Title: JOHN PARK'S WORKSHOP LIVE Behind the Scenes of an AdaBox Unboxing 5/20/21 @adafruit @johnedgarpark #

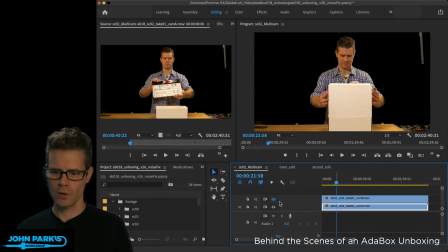1851s
And then what I end up with over here on the right is 2 perfectly synced camera shots that I can cut between at any time. And that's what the sort of majority of my workflow is for showing things,
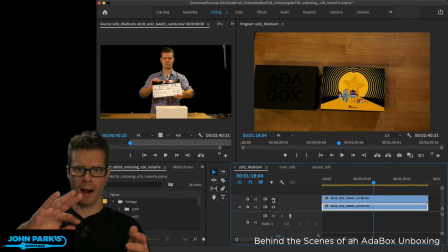1864s
is this multicam session where I basically have rough edited things.
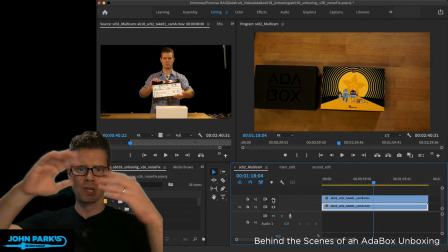1869s
I hit play, and then I can hit some keys, some hotkeys, to make an edit point between one camera or the other, and I can see both of them as I do it.
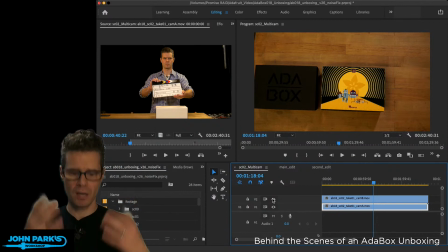1877s
So in that process, I end up with me talking, my hands, me talking, my hands, and it's all in sync. So that's called multicam typically. I'm paranoid about this microphone falling off. So then in the case of this scarecrow shot,
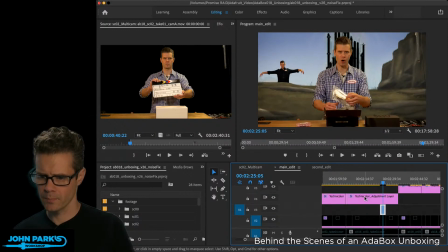1896s
here's kind of the layers of what I have. Let's take off a color correction node. So this is me making a color correction.
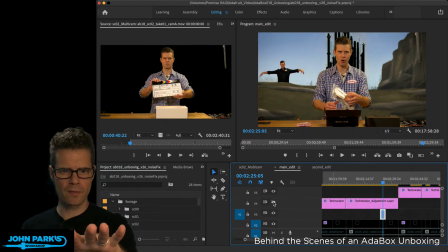1908s
It's actually subtle, and I don't think you can see it on this as well as I see it on my monitor here. But this is to match a consistent color grading across all of my shots. So I do little color tweaks. And so let me turn that off.
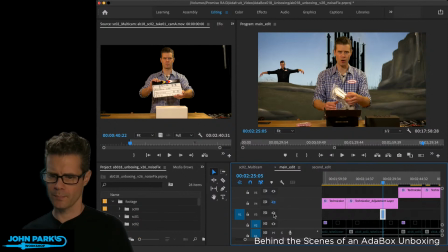1925s
And then I've also done some color balancing of the individual elements.
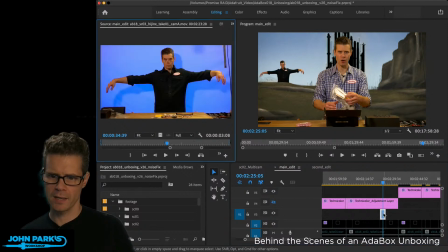1931s
There's that little scarecrow shot. So that was actually a separate shot. You can see it here, and there you can see I'm on the blue screen for that shot. And this was another case of
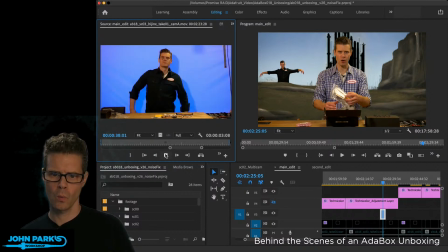1946s
I didn't quite know what I was going to do with this. I was in costume. I think I had not yet shot yet, and I said, I'm just going to kind of be the character for a moment so that I can kind of get into it, do a funny, goofy antic of some kind, and I'm not sure what I'm going to use them for. I didn't transition right from those into talking.
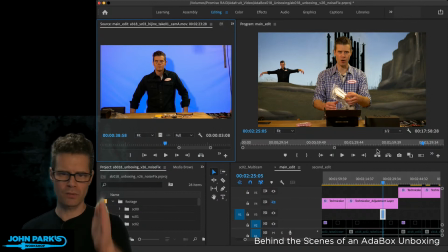1965s
And then later during the editing process, I said, oh, you know what, since I'm being Dorothy now, and then I'm going to be Scarecrow, I'm going to preview or sort of hint at that character a little bit,
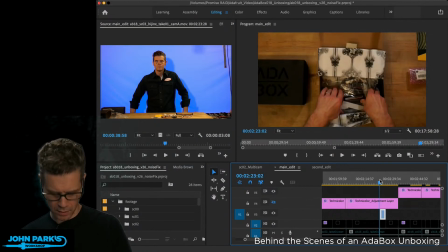1977s
give a little Easter egg of that character, so I don't make, the Dorothy character doesn't really make any acknowledgement of that.
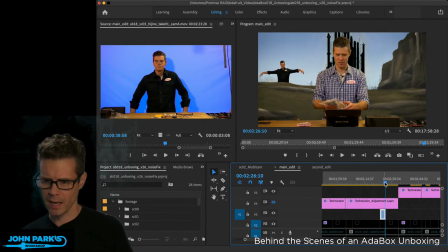1985s
By the way, I can see my playback is probably kind of stuttering as I do that, but so that was kind of the genesis of that idea of putting that character in there. The background is actually a kind of quick and dirty painting I did in
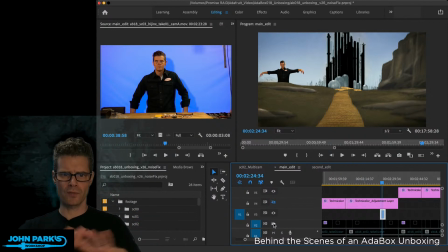2003s
Photoshop to just sort of mimic the look of the backdrops in the movie. Oh, that's funny. I can see that my premiere session is chroma keying the green out.
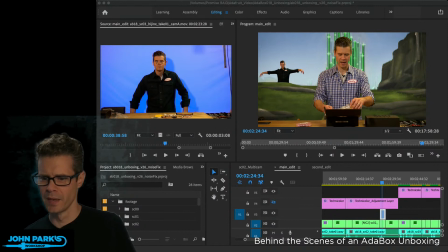2018s
Hold on one second. There's the green back. That didn't need to have a green screen applied. So I had brought it in as a background. While I built it in layers in Photoshop,
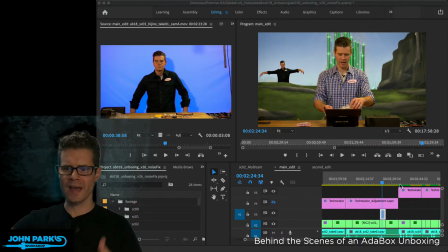2032s
rather than go and grab 2 layers to put myself behind that hill there, because I basically shot, you can see with the workbench in my lap, so I had to get that out of there. So for something like this, I'm doing kind of 2 mats.
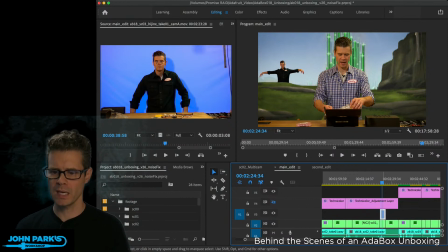2045s
One is the green screen, or in this case the blue screen matte, chroma key, and then there's also let me go to
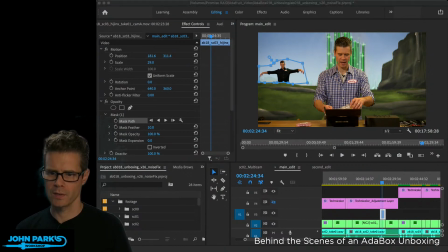2057s
this mask here. Let me see if I can zoom in a bit so you can see how that works.
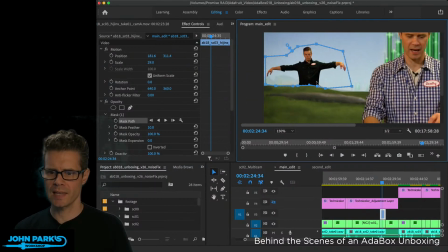2065s
And so all this does is allow me to very roughly pull out some sections like a little cutout, little garbage matte cutout, this is often called. So that, in this case, I might have just left it still, or I might have needed to animate it.
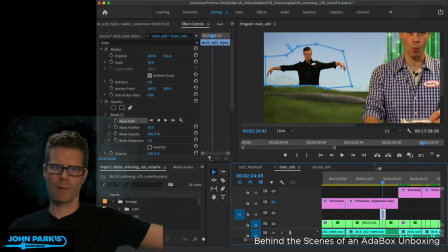2083s
Yeah, sometimes I animate these if I'm moving around a lot and there's a need to. You can animate the points of those. In this case, it just allowed me to make it look like I'm sitting behind that hill.
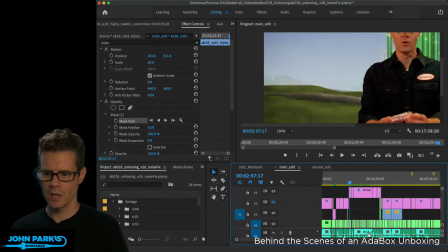2094s
And so it's a very similar technique actually when we get to the Tin Man. So here